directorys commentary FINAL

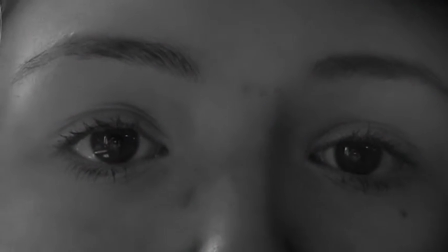(4:11)
We decided on this because most songwriters use the branding, especially female artists,
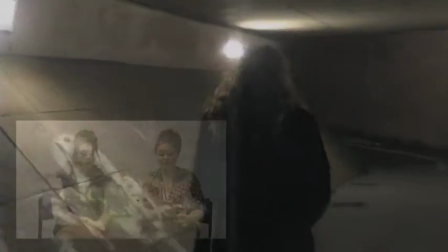(4:16)
and this image is able to connect with the words of the song to determine how she acts in the video.
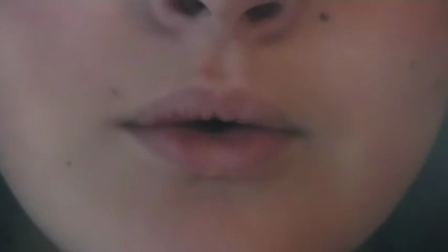(4:21)
For example, she moves her hair to show that this is a feminine thing to do, and is stereotypical of a female singer-songwriter.
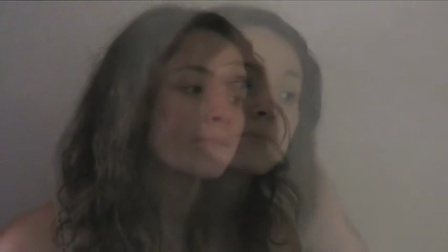(4:29)
She fits this because of her innocent yet sophisticated look, and our song is based around the artist.
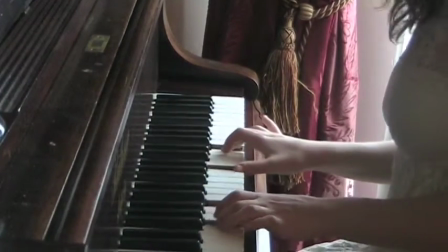(4:34)
Plus, singer-songwriters usually tell a story in their video and use facial expressions to tell the story,
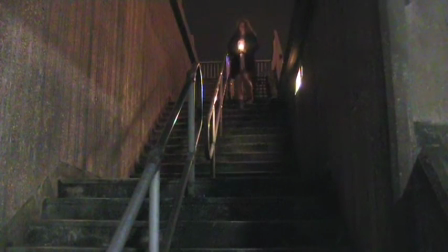(4:40)
even if they are doing something as simple as just walking around the house, like Birdie in her video Skinny Love, which we looked at.
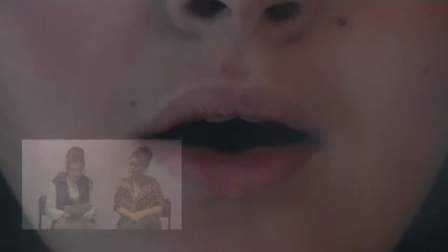(4:50)
In our video, we decided to use mainly location shoots because we wanted to keep within the conventions of the genre.
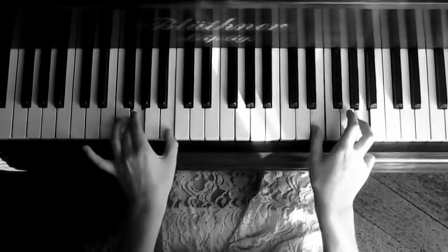(4:56)
Also, we think this did look good and work with our artist. The location shoots help to tell the story of her wandering around with this jar of hearts,
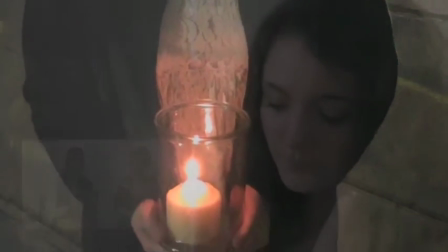(5:05)
because she has nothing else to do, as if she's on her own, as if she's in her own world,
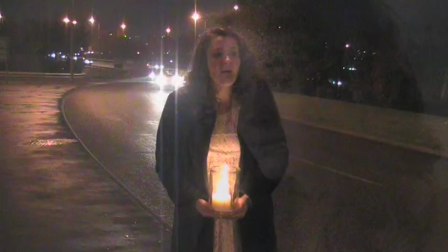(5:10)
telling the audience about what has happened and how she's acting with it.
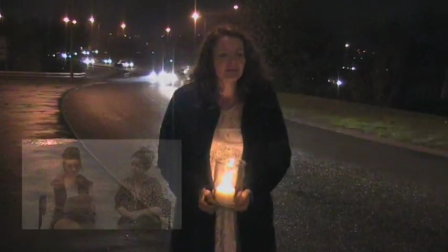(5:13)
We didn't want to use too many locations as to not confuse the audience, and so you can see the story flow.
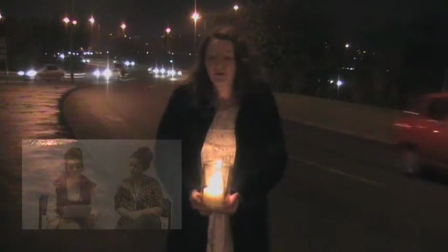(5:20)
We also used the typical narrative of a female falling in love, how she reacts to it, and breaking up with a boy.
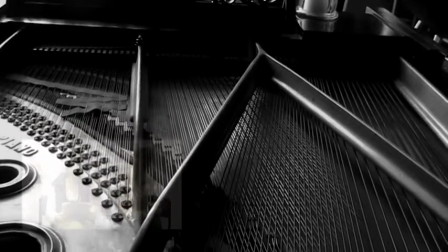(5:26)
We see this on the video of her walking around, which represents that this is what she does now the boy has left her. In most singer-songwriter music videos, we see a female or male artist alone and seem to sing about similar things such as heartbreak or love. We have followed this convention as we only use the female to tell the narrative. However, this is helped by the visuals and editing. We didn't want to really use a boy in our music video. Also, Christina Perri uses one in her video, Jar of Hearts. This is because we wanted the whole video and story to be based on the artist, and so it didn't look cliche, and this is a mature song. We follow the conventions of the genre because of how we've kept the video very simple. With the locations, there's no fast movement and our video isn't busy and over the top. Such as simple videos like Adele, Someone Like You, who is also a singer-songwriter.
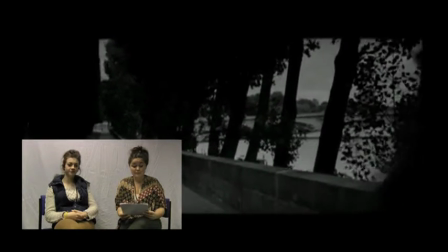(6:19)
We also use the instrument piano to feature in the video.
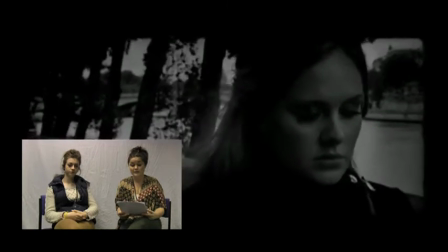(6:23)
This is because it is a typical convention in a video like this, as most singer-songwriters use an instrument.
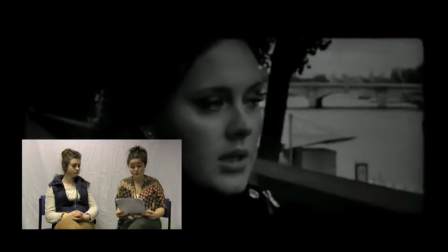(6:29)
We also use a simple white dress for the female to wear, with a black coat to go over the top in the cold, and brown boots with her hair down and minimal makeup.
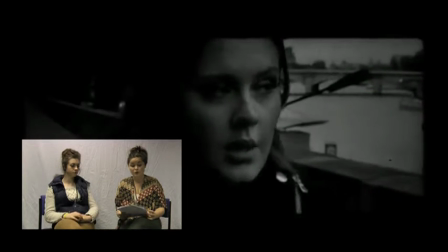(6:38)
This is because most singer-songwriters use single colours for the dress to look mature to fit the video, and we wanted to follow the conventions of this genre.
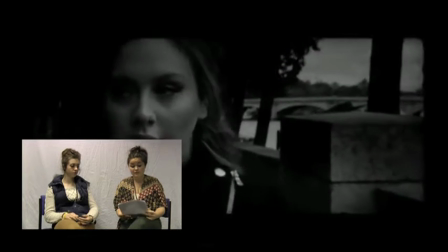(6:47)
Also again to make the video seem real. We also use this outfit throughout the video because this subgenre doesn't usually seem to change outfits,
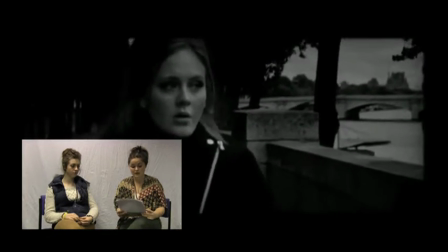(6:56)
unlike a pop video, which the outfits change a lot to keep it interesting, as the different shots should do this. We've used the conventions of Andrew Goodwin's theory because we do show a relationship between the lyrics and visuals.
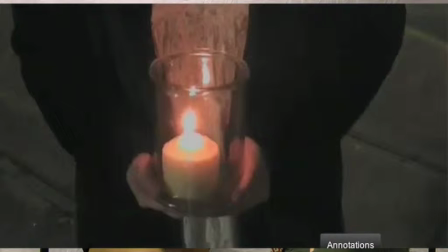(7:11)
For example, we use her jar with a candle in to represent her jar of hearts, which does look better and more professional than an actual jar of hearts.
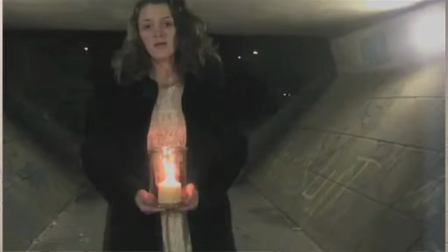(7:19)
We have also used shots of the female looking directly into the camera to show how she's connecting with the song, to get this out to the audience. We've used many close-ups of the female and the lips and the eyes, and this is good because it is a typical convention of most videos, but definitely with Goodwin's theory and the singer-songwriter genre. Also, the close-ups explain to the audience that the video and song revolve around the artist, and the audience can connect to the artist. We also followed Pete Fraser's theories of the conventions of the music video genre, because the cinematography had to be perfect to link the camera shots to the pace of music. Again, the editing and music had to fit the slow-paced video to fit the subgenre and follow other conventions and theories. We decided to use slow-paced editing purely because this follows the conventions of a singer-songwriter, as it fits the video better.
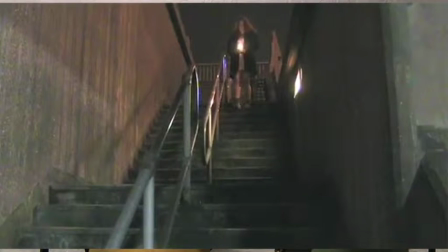(8:12)
We have also used low-key lighting to keep within the conventions of this genre because it keeps the video sophisticated but solemn feel for the audience.